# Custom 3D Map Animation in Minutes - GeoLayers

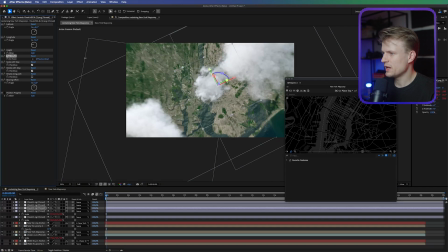[7:35]
I'm going to move this up and by not making them all at the same spot, you will create depth in the image, which will really bring this effect to life and if you hold shift while dragging this it actually goes quicker to move it around somewhere like this i'm also gonna scale this
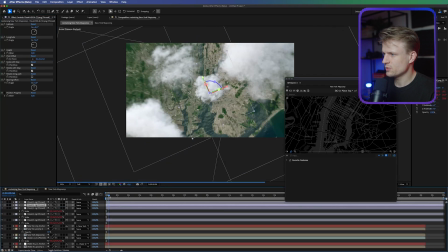[7:50]
one up by the way press s for scale so like this i'm just gonna quickly preview this looks so realistic i love it now
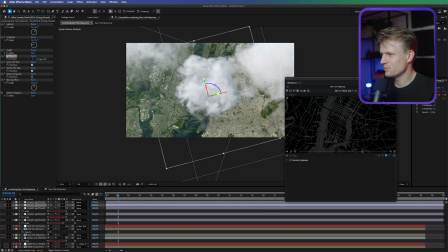[7:57]
this one is really in the way we still have to move that around i'm gonna move this up a bit basically all the clouds need to be moved up a bit because they can't be at the same level as the map of course you can have mists or something like that and then the last one which
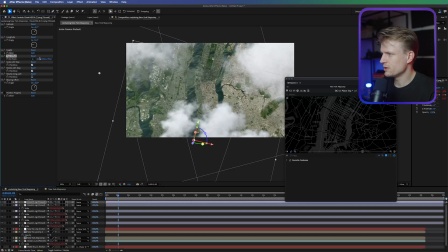[8:11]
now really is in the way i'm also going to rotate it a bit move that a bit to the left looks super super dope now
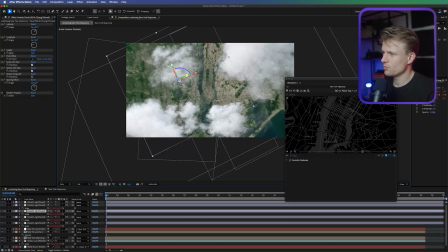[8:18]
of course we can always change it a bit scale this one up maybe or maybe move it but i'm quite happy with this now at the end i
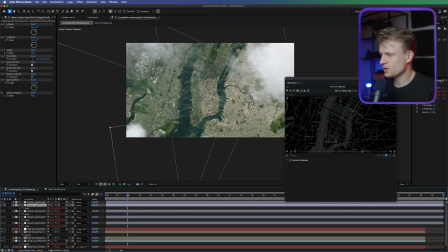[8:24]
think it's a bit too static so what i'm going to do is select one of these clouds and i'm going to keyframe that one let's
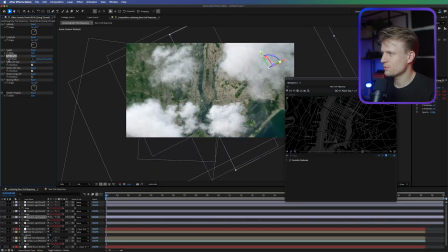[8:31]
see i think it starts here so we're just gonna set a keyframe for the 3d point let's go a bit further and as you can see it's still
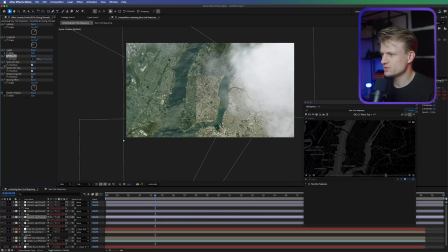[8:38]
here on the right i actually want to make it move like more to the left like this so it makes it look like real clouds
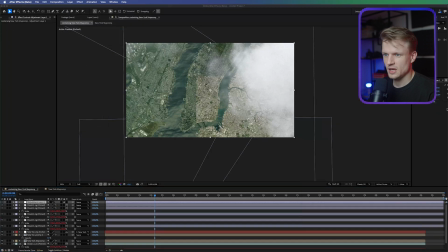[8:45]
right now i'm gonna go to layer new adjustment layer and i'm gonna go to effects and presets and i'm gonna add a vignette just to add a bit of contrast to the image as you can see this will already bring the image a bit more to life and i'm gonna add a cc
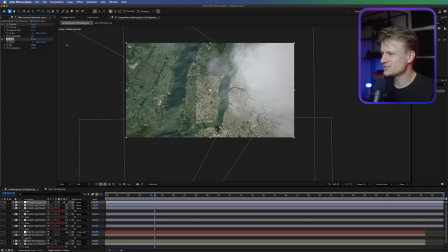[8:59]
lens this will look like this first but once you increase the size by a lot you will create a bit of distortion in the edges not too much i would say maybe around 300 for this image and now the last one that i'm going to add is curves you can also use lumetri
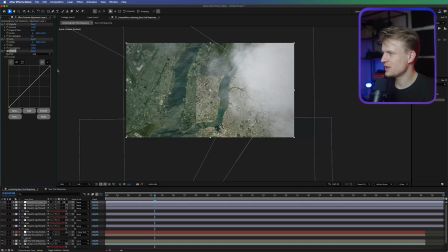[9:15]
color whatever you want but just a quick color correction i think this is a bit too flat so i'm just going to add a simple s curve just like this and just quickly before after that looks so dope and the final touch is a cool airplane again i'm going make this 3d open
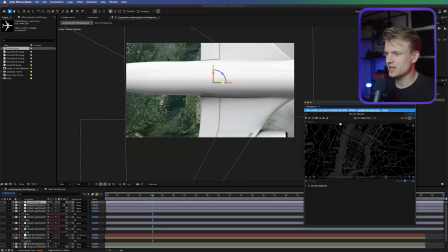[9:31]
up geo layers again you can click on import project and just hit cancel to open it again and then of course click the pin selected layers to map which we used before now of course it's way too big press s for scale let's scale this down something like this let's go to the
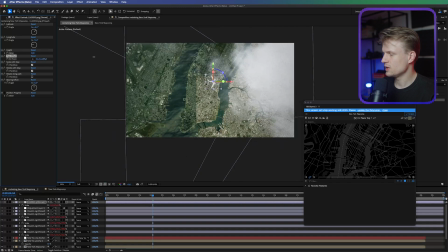[9:47]
effect controls and let's set this to maybe something like 300 or maybe even more 400 something like that i'm gonna scale it down even more i'm gonna set it to one percent just a tiny detail I'm gonna set a keyframe and let's go back a bit let's move this more to the left
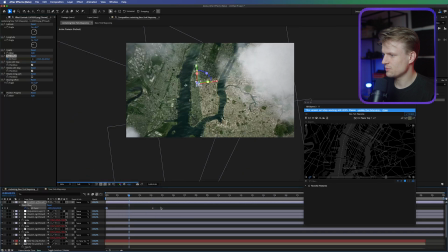[10:04]
press U to see our keyframes let's track these keyframes out a bit and then enable motion blur also on the clouds of
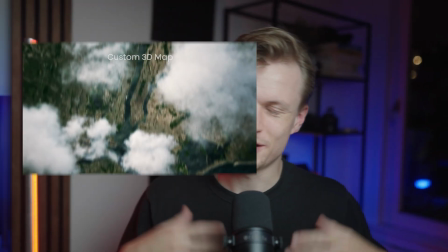[10:11]
course to really sell this effect and then you get something like this I think it's such a cool effect I really love creating these maps and do let me know what
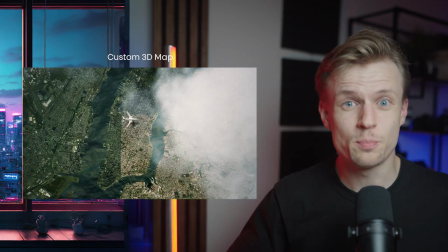[10:18]
you want to see next of course don't forget to check out the pro community link is in the description then of course like always thanks for all your support don't forget to subscribe and then I'll see you next time bye